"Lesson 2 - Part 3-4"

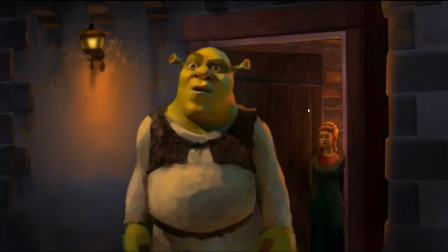4:00 So he goes to a human bookstore in the local village, terrifying everyone, of course, but the bookstore lady is not rattled by him and gets him a book called The Village Idiot's Guide to Christmas. And when he walks out of the building,
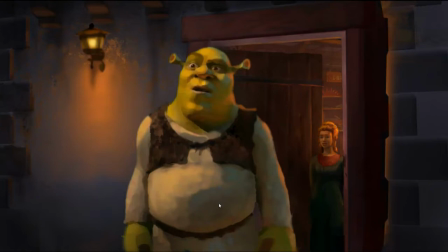4:17 the scene that he sees are all of the holiday shoppers frantically running back and forth down the street, panicked because they're trying to do their last-minute shopping before the stores have closed. And so Shrek is completely baffled by this.
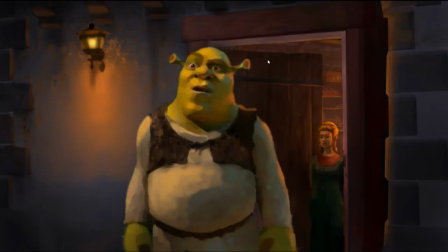4:32 So that's the character expression. Okay, so I've worked out the interior light of the building and the character back here. And I've fine-tuned what's happening over here to get that light coming across as well.
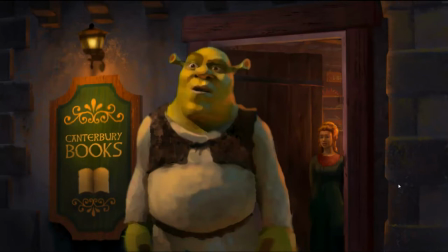4:48 Now, I've gone ahead and I've done some texture work over here. That's stone after all, so I've going to do a before and after here. And one more time without the fade, so you can see clearly what the changes are here. So it needed some set dressing. That's just up to me.
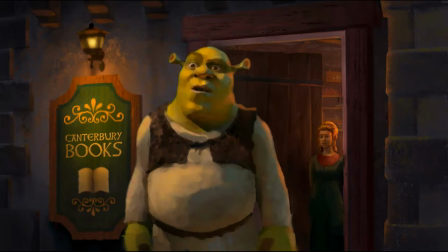5:06 So I invented this sign, and it seemed to me, this is a medieval setting, and they're speaking English. Who knows where in the medieval lands that they are. It's fairy tale land after all.
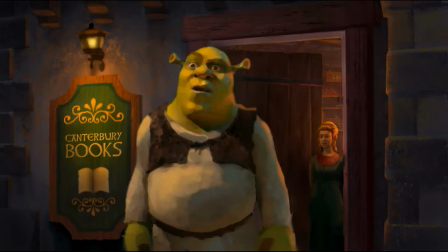5:19 It's generic, but I thought Canterbury books might have an appropriate kind of medieval ring to it. Chaucer, the author who wrote Canterbury Tales, famous medieval English author.
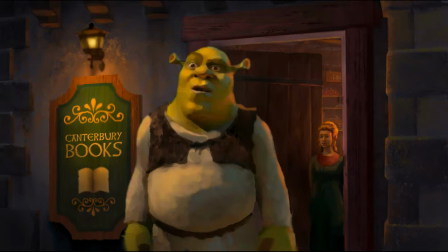5:34 He's famous particularly for those books and being the very first author to eschew writing his literature in Latin in favor of the English vernacular. That was considered heresy by the literary snobs at the time, but he did it.
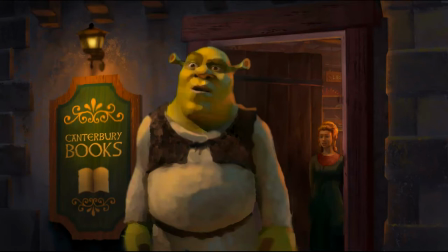5:50 And also famous for popularizing the poetic form of iambic pentameter. So when you're sitting at dinner tonight with your family and they asked you what you learned in class, you can say, well,
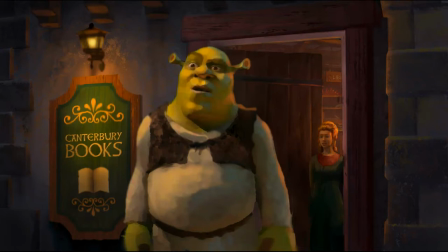6:04 I learned that the medieval author Chaucer was famous for eschewing Latin and popularizing the poetic form of iambic pentameter. So mission accomplished. We've learned something. All right, back on topic.
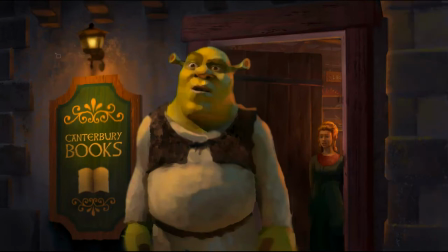6:22 Next step, a little bit of fine tuning here. So a little bit more light from this, a little bit more texture. I want to bring this in the foreground right here. That's a foreground element coming forward. And so a little bit more work, if you can see that cursor over here.
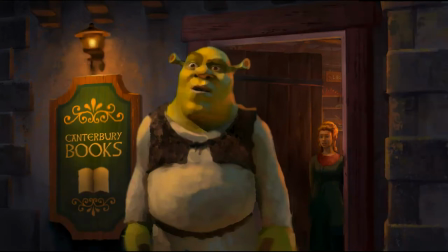6:40 And a little more clear light to strengthen that light to justify how much glow we have over here. Next step, now you see this big change that's happened back here. I'm going back and forth, that big change happening. And let me describe why that change happened.
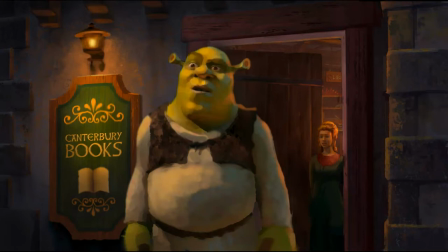7:00 The art director came over and had a look, the art director on the project. Great guy, great artist to work with. I enjoyed working with him then. I hope I have another opportunity to work with him again. But he gave me a note that I didn't agree with. Now, it doesn't matter if you don't agree with a note.
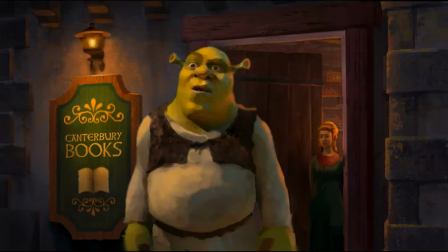7:19 Sure, you can say, well, I'm concerned about that for this, and this reason. That's absolutely fine. But if they say, well, I'd like you to try it anyway. This is a command structure. It's almost like being in the military. If the commander tells a soldier to charge the hill, that's it.
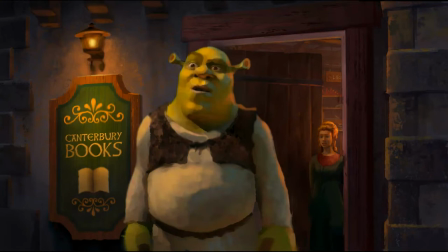7:36 You charge the hill whether you think you're going to survive or not. But I was a little concerned about the note because what he said was, why don't you, instead of illuminating her from this room, why don't you illuminate her from this light?
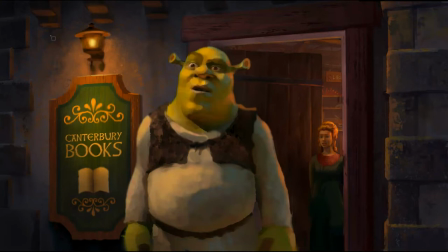7:55 And so that this area, the dominant or primary illumination, comes from this light rather than some kind of light inside the room. And I of course said, yeah, all right, let me take a pass at that. I'll take a pass at it and we'll see how it works out.